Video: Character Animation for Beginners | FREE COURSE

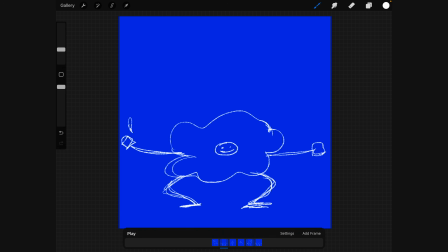[8:18]
Kind of turn the onion skin frames off as well. And also down in this animation toolbar, if I want to kind of slowly get an idea, I can scrub across and see all of these in context as well, instead of tapping on individual ones.
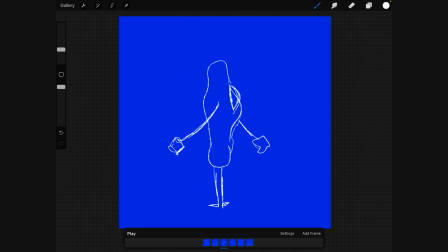[8:35]
So let's add in some more detail.
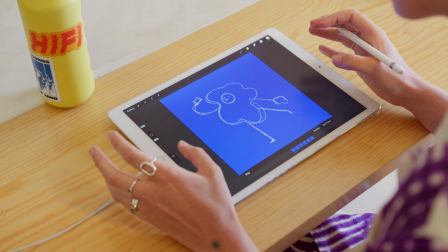[8:39]
We want to add some more frames for the slower motion and less frames for the faster motion.
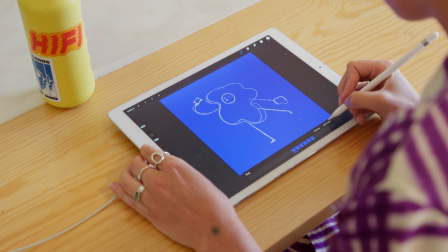[8:44]
So when this little egg is drinking his coffee, we can add in some more frames.
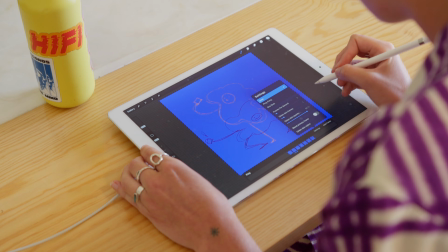[8:50]
Turn these onion skins back on so we can see what we're doing.
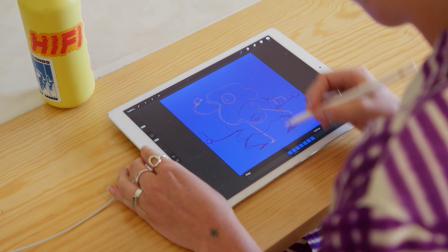[8:53]
Maybe let's have, we're kind of splitting the difference between this frame and this frame.
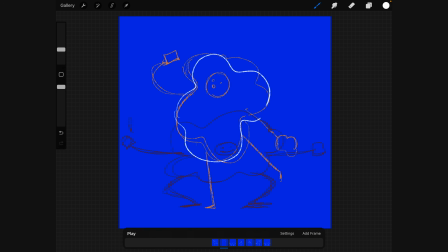[9:00]
So having him kind of coming down, I can select this and move it a little bit further down. And the arm is going from this bent position to flattening out.
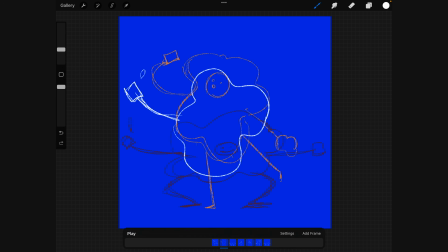[9:14]
And it will be definitely nice to have the coffee kind of coming up from the cup there. And that leg starting to bend a little bit.
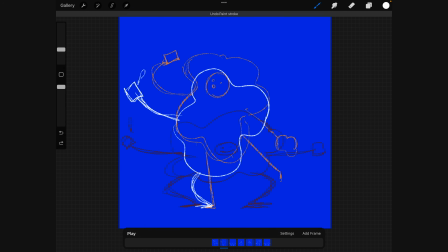[9:31]
And this leg kind of coming down onto the ground. Oops. Oh, we're getting some shading motion happening. So this leg is now coming down.
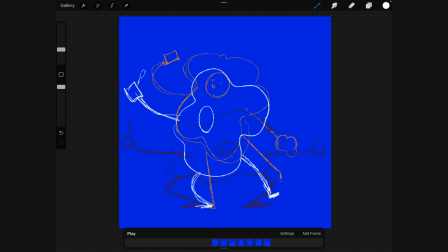[9:46]
And our face, maybe our face can get some stretch happening.
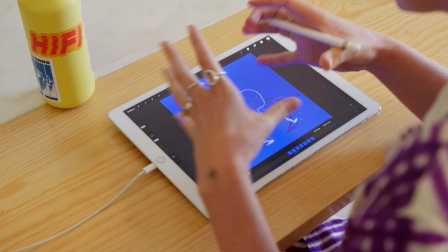[9:51]
Gone from a perfect circle to a little bit of a stretched shape. Cool, and then this
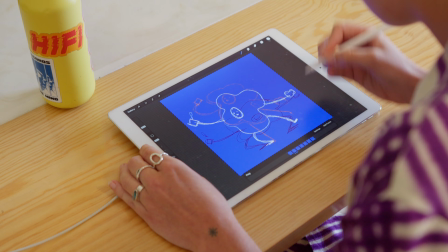[9:59]
This arm is coming up. And let's turn onion skin frames on.
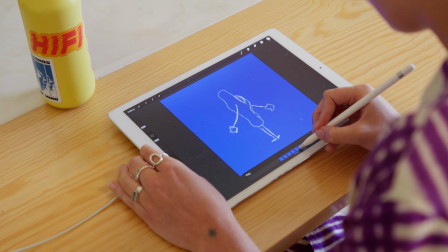[10:06]
We can see how that is looking.
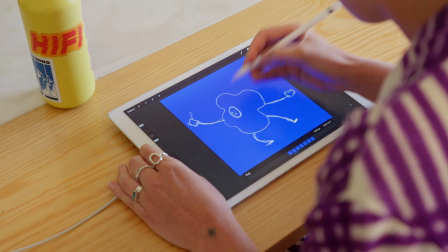[10:11]
Maybe we can move this face up and get a little bit more of a stretch happening.
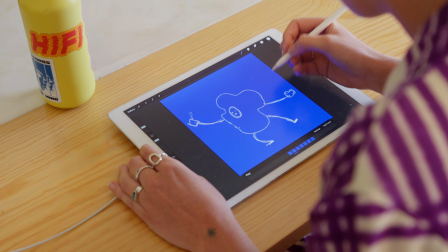[10:18]
There's a lot of fiddling with frame by frame animation, but that is the beauty,
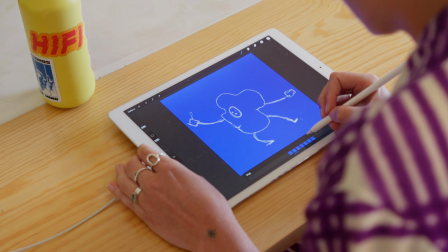[10:22]
and the reward is that you get a really kind of organic feeling motion at the end of it.
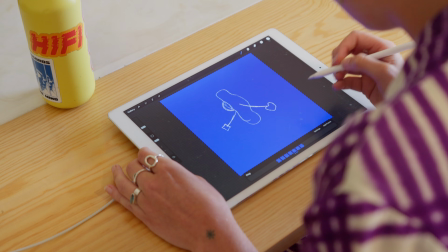[10:27]
Oh, and we forgot to add some little legs here.
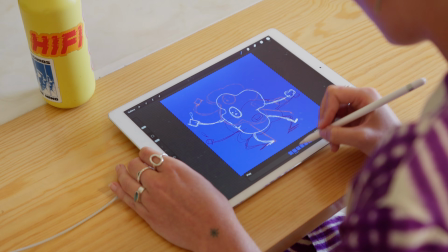[10:36]
And we're going to make sure that we're adding the same frames on either side because we want a kind of even animation as well.
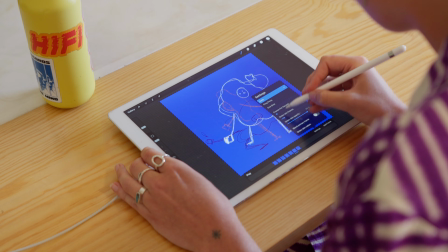[10:42]
So let's now split the difference between these two frames.
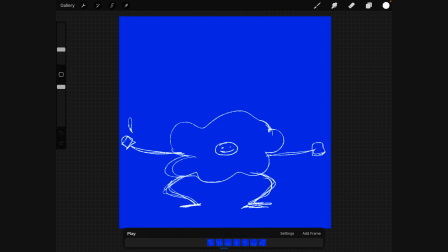[10:50]
We actually want this frame to be on the other side, so we're going to go drinking coffee, bending down, spin, bending down, eating toast.
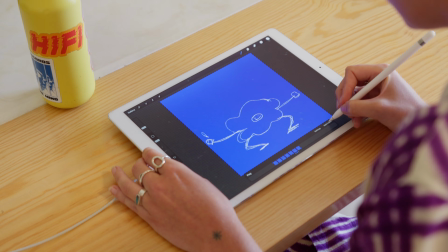[10:58]
That's our kind of flow of the motion. So let's add another frame in between here.
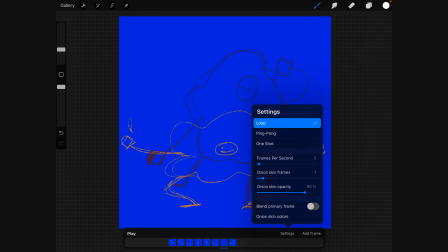[11:03]
I kind of like turning the onion skin frames on and off just to kind of see. Sometimes the onion skin frames and the drawings and having lots of things can get quite messy.
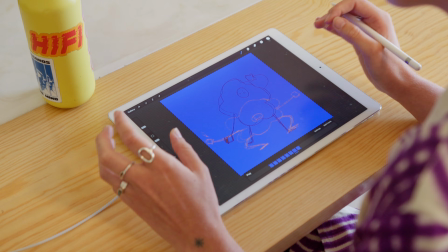[11:12]
So it's nice to just like have a bit of a breather, have some clarity, see what we're working with, and then turning them back on to focus on the motion.
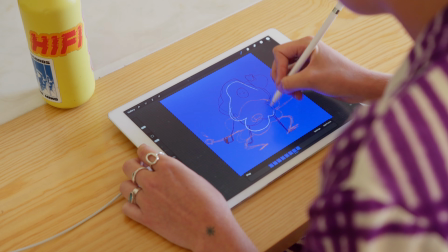[11:21]
So let's do some of this.
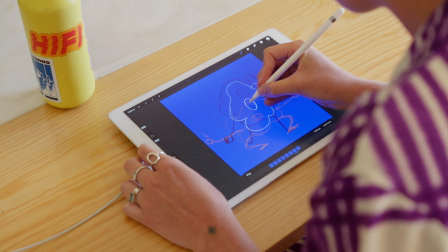[11:25]
We can bring back that stretch in the face
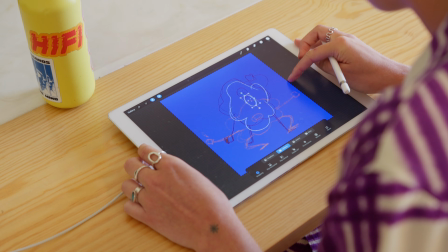[11:29]
and select that and kind of move that back up to make sure it's in the right spot.
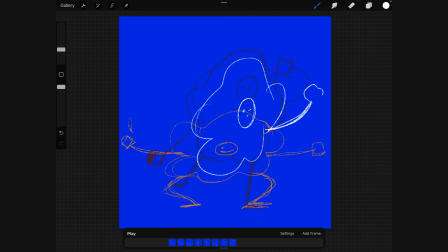[11:35]
We can have this arm starting to bend up and a little piece of toast, a little janky piece of toast here. And we're going from this arm kind of like that, slowly coming down a little bit.
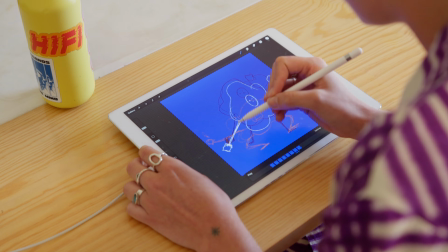[11:52]
We can see already the lengths of the arms are changing a little bit, so we can go through and make sure that they are all even as well when we start cleaning this animation up.
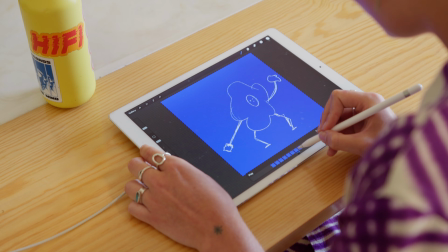[12:01]
And turn this off. We want to make sure that this frame here is about the same as this frame.
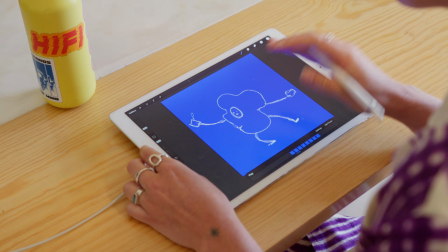[12:06]
They don't have to be totally perfect. We're not going for a beautiful, symmetrical, amazing animation.
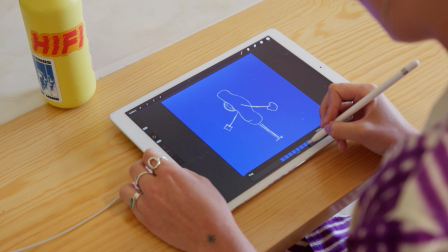[12:12]
We want a little bit of personality still in there, so it doesn't need to be exactly perfect.
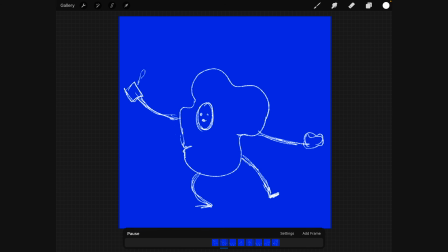[12:20]
And you can see now that the frame rate that we were working on before is a little bit slow, so we can't really see the movement.